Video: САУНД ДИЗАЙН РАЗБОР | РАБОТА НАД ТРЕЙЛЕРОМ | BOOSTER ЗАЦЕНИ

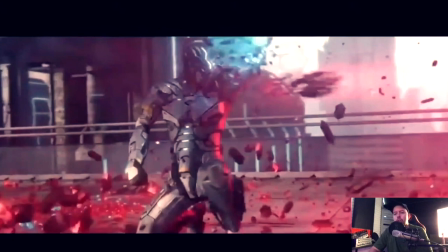[4:22]
В целом, я сторонник, конечно же, максимального наполнения по саунду, да, то есть уделение деталям, там, плотность звука, частички какие-то, проработка вот этих персонажей и так далее. В данной работе что я могу сказать?
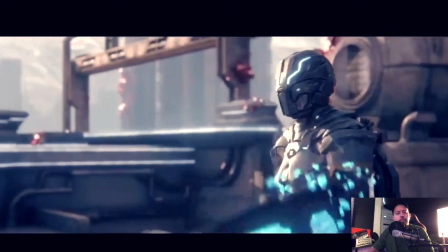[4:40]
Здесь много... экшена, много движухи. На старте у нас сразу понимание есть какое-то напряжение,
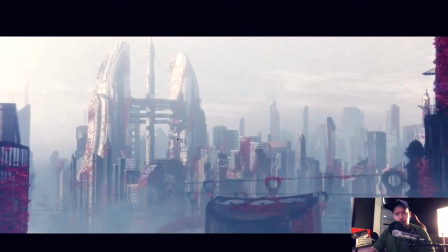[4:48]
да, саспенс в силу того, что у нас заражение города или что это.
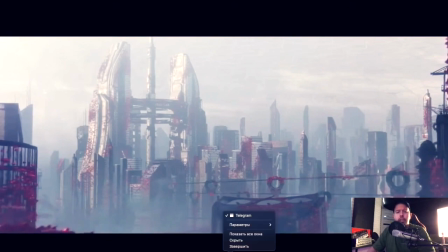[4:54]
Заражение города какими-то непонятными кубиками.
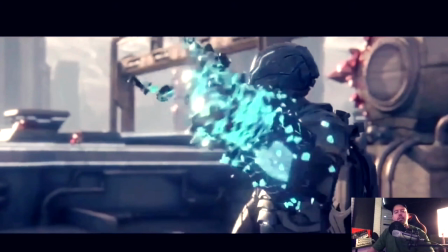[5:03]
Здесь сразу плохо, на мой взгляд, уделяется внимание Фоули главного героя. Я бы его раскрыл максимально по звуку сначала, то есть проработал целиком и полностью вот этого нашего персонажа.
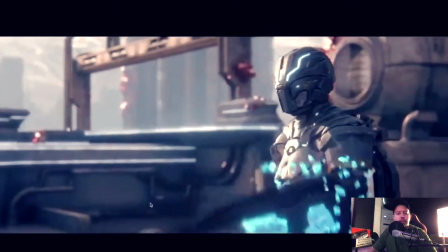[5:17]
крутая сайфащина, но резко обрываются сэмплы, это читается.
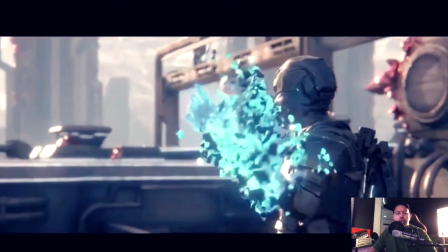[5:24]
То есть у нас на старте он появляется уже,
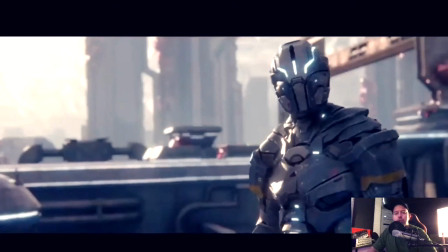[5:28]
во-первых, если с точки зрения кинематографа мы уже можем там фейдом подгружать звуки шагов, да, там,
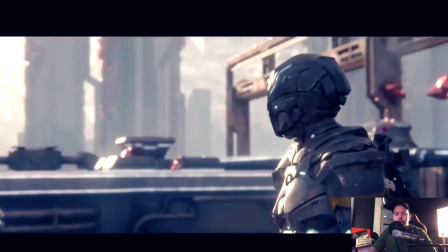[5:36]
то есть какие-то металлические, там роботизированные, то есть костюм его должен как-то звучать.
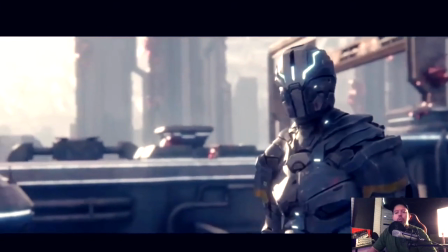[5:43]
Плюс мы наблюдаем уже за кадром, что у нас есть движение сайфайщины.
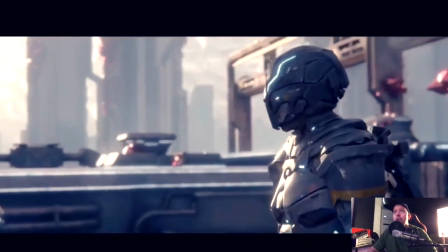[5:49]
Мы его не слышим никак, это первая ошибка. То есть мы не подчеркиваем, не погружаем, то есть полноценно в картину. Мы видим только, мы озвучиваем только то, что происходит. Это очень такая неприятная ошибка с точки зрения
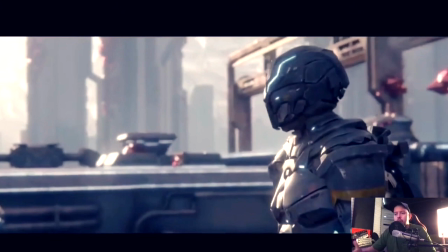[6:07]
общего анализа, общего видения стиля, да, стиля, выработки стиля своего в дальнейшем. То есть если мы допускаем такие огрехи, конечно, картина у нас по звуку полноценно не будет звучать.
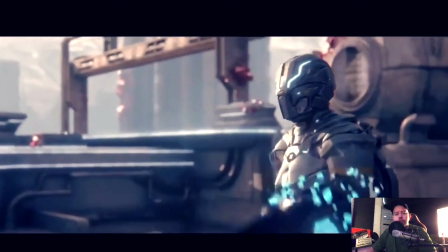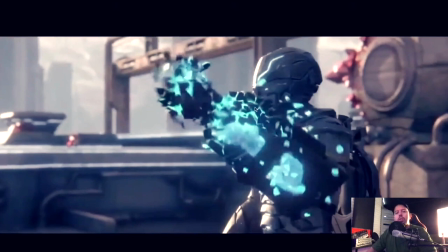[6:28]
Очень не хватает фактуры сразу вот этого звучания, вот этих деталек. То есть тут много, все видео построено на всяких детальках. И, конечно, хотелось бы раскрыть и главного героя, и раскрыть нашего вот этого врага.
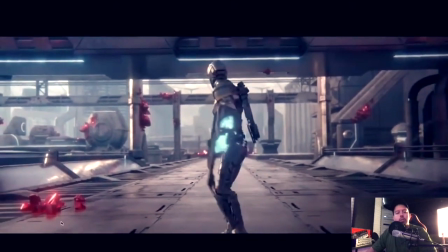[6:51]
Здесь мы начинаем, да, погружать в Фоули. Есть шаги.
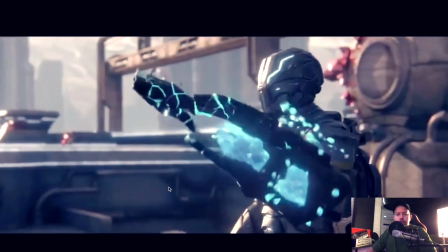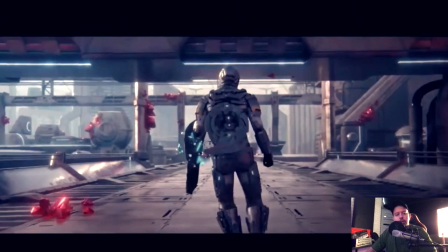[7:02]
У нас есть такой момент, который ученик пытался сделать
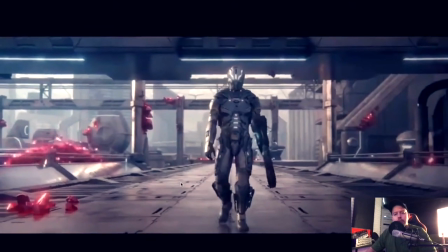[7:12]
в синематик стиле, да, то есть у нас в начале погружение трубами,
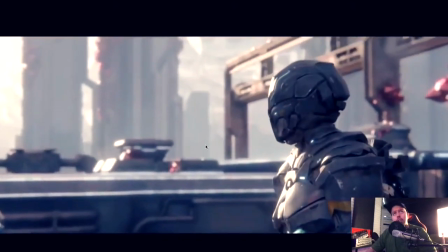[7:17]
да, какой-то есть эмбиенс музыка, пульс есть, я слышу, да.
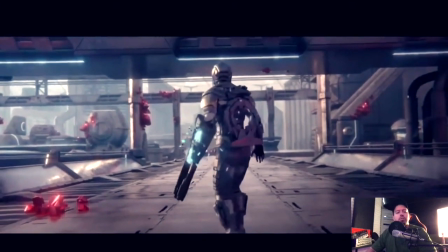[7:26]
Но вот этот эффект запоздалый, то есть у нас, если мы хотим подчеркивать музыкально плюс, ну, акцент делать, да, на вот этих моментах, когда там поворачиваются, что-то, шок какой-то, там,
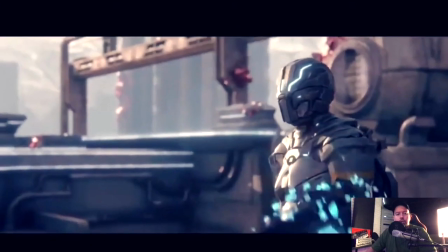[7:41]
неожиданность, конечно, это нужно делать в синхрон с видео, то есть он идет здесь, и здесь уже, во-первых, что бы я сделал,
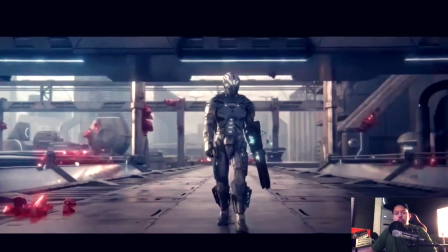[7:50]
нарастание по трубам, то есть, там, да,
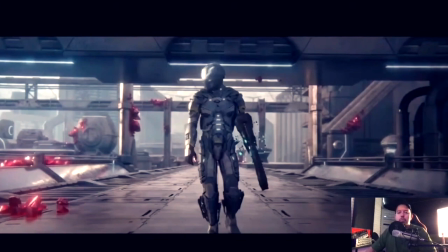[7:57]
каким-то сабом, синтом, плюс брасы. И, конечно же, уже погружать фактуру и текстуру нашего врага.
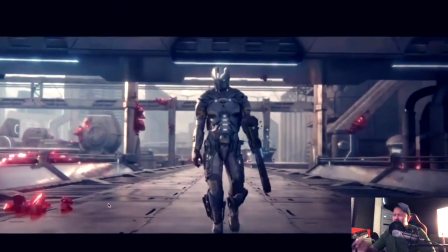[8:07]
Это никак не раскрыто. То есть есть какой-то такой тихенький, тоненький какой-то там... Да, это можно сделать в общей картине звуковой. Сделать интригу с помощью звука, привязываясь к нашему, да, вот этому врагу, то есть сделать.
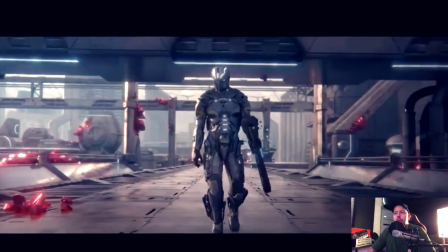[8:26]
Но опять же, это должно быть что-то явное, неполноценное, да, такое, допустим, там, что-то такое, какой-то собирающий, тот же кубик, там, Рубика покрутить, сделать плавное нарастание, добавить того же синта, сделать панораму по стерео, да.
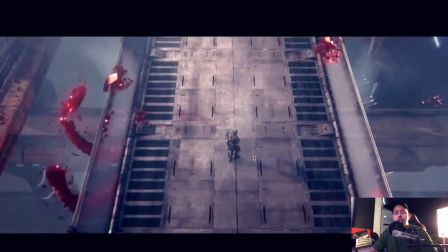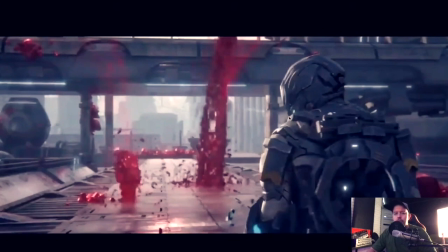[8:50]
У нас, опять же, не чувствуется массивности пространства за счет того, что сразу 4 штуки. Мы никак не разделяем один объект, вот этот, который нас пытается сейчас атаковать, убить, там, не знаю что, и сразу 4.
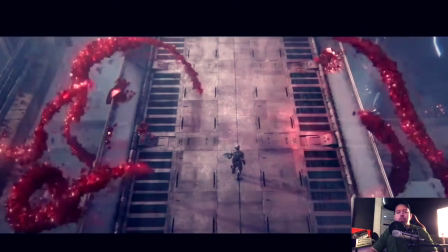[9:06]
Пространство тут не читается.
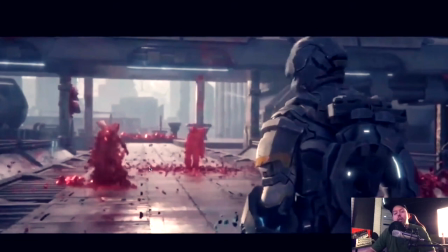[9:12]
Очень слабенький вот этот вход. Я не знаю, на мой взгляд... Здесь интереснее можно сделать вот это рассыпание, влетание, то есть должна быть плотность, какой-то вуш хотя бы элементарный.
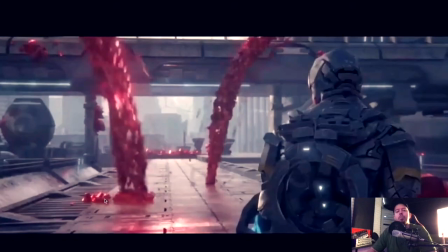[9:26]
Он есть, но он очень слабенький, да, и очень мало деталек в соотношении, ну, то есть визуала.
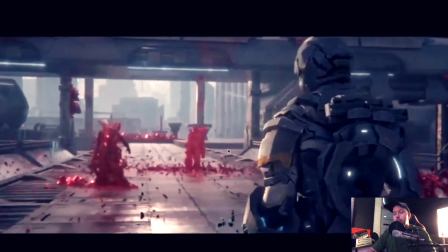[9:34]
Это рассыпано просто там 5-6 штучек лего, а у нас тут
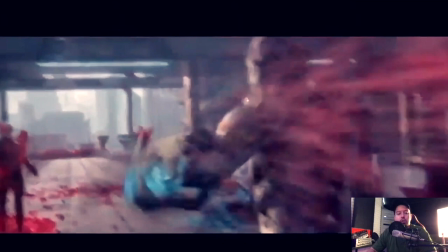[9:43]
рассыпание идет аж...
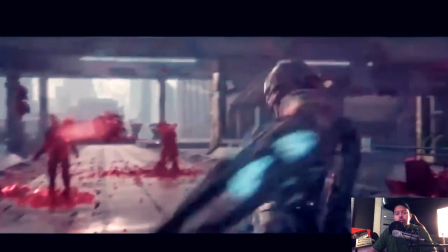[9:45]
до вот этого кадра, то есть они еще и формируются, то есть из этих штук сначала идет влет,
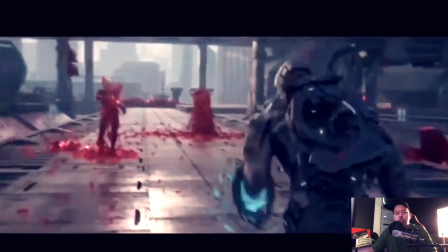[9:56]
озвучу сейчас голосом все, вот.
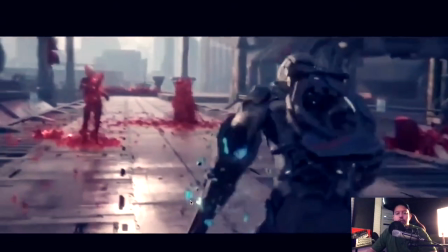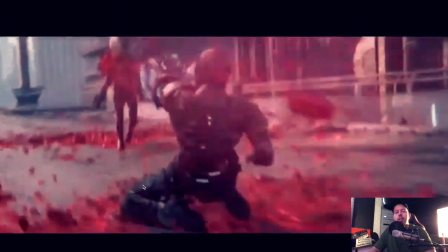[10:05]
Нету моментов разлетания, да, и взрыва самих персонажей,
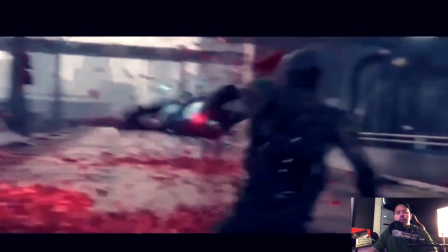[10:11]
плюс тут очень круто сделано, соответственно, панорама, да, у нас. то есть движение в кадре.
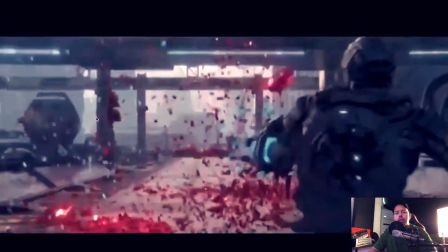[10:18]
У нас здесь сначала слева, да, рассыпается левее от главного героя.
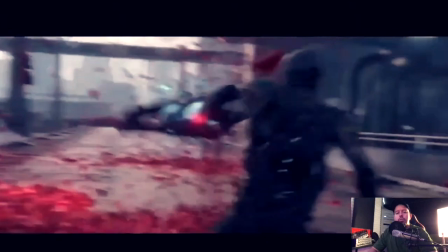[10:25]
Плюс движение идет. Плюс здесь в фоуле, конечно, скольжение. Ну, хочется.
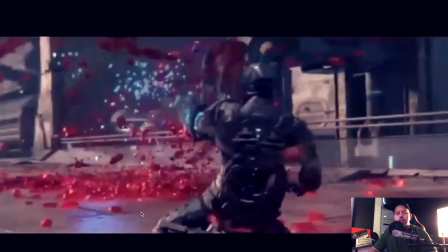[10:31]
Ну, почему же его не озвучить? То есть у нас только сейчас...
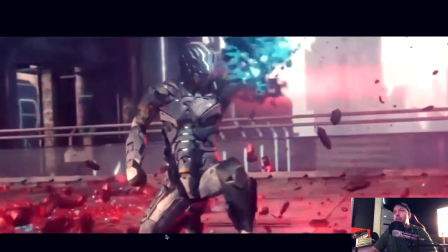[10:39]
В звуковой картине мы только наблюдаем перкуссию, да, и вот эти выстрелы. Все, больше никакого насыщения с учетом динамики нету, динамики в кадре, то есть движухи. Это очень удешевляет, очень сразу...
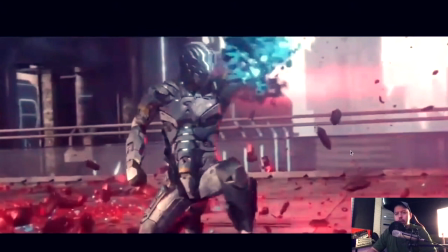[10:59]
Ну, меня это отталкивает в плане контента, то есть мне сразу неинтересно смотреть, даже если мы проанализируем оригинал, как уже повторюсь, мне говорили, что в оригинале тоже много не озвучено,
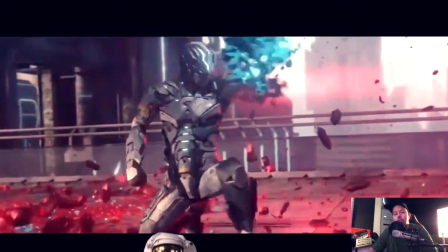[11:13]
но тут надо ставить себе задачу, значит, сделать в 100 раз круче и послушать, как это может звучать, если это будет озвучено. И вы сразу поймете, действительно здесь... Нужно умышленно вот так вот пренебрегать, да, каким-то саундом. Либо же просто
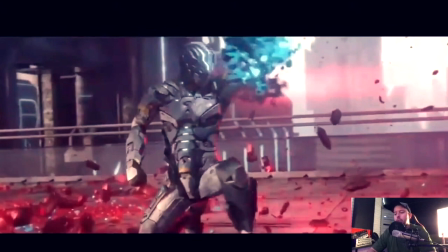[11:32]
мы равняемся на оригинал, в котором, допустим, были сжатые дедлайны по продакшену, либо вообще работал не саунд-дизайнер, а кто-то по монтажу, да.
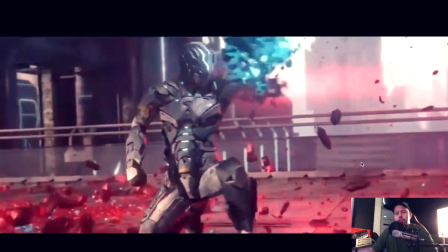[11:45]
Соответственно, конечно, у него нету навыков работы с подобными проектами, ну и так далее. Хотя это проект, понятно, дорогой, я не помню, что это за игра, но даже в таких крупных компаниях бывают такие моменты, поэтому ориентироваться сильно на оригинал я бы не стал.
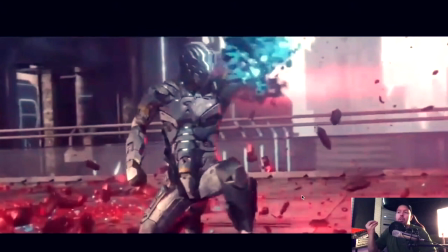[12:03]
Я бы максимум, то есть, проанализировал, посмотрел на отдельные, да, какие-то сценки, как реализовано, то есть, по звуку, да, и сделал бы вывод, что... Да, здесь мощно звучит, здесь слабенько, и сразу понял бы,
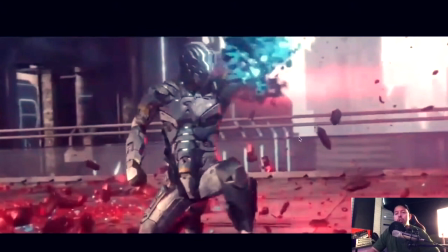[12:19]
где сделать какие-то акценты на улучшение, на раскрытие максимально, да, вот этого видео.
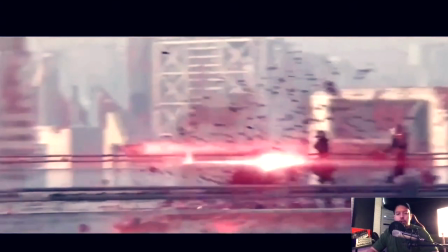[12:30]
Плоско, плоско звучит масштабная сцена с вылетанием, да.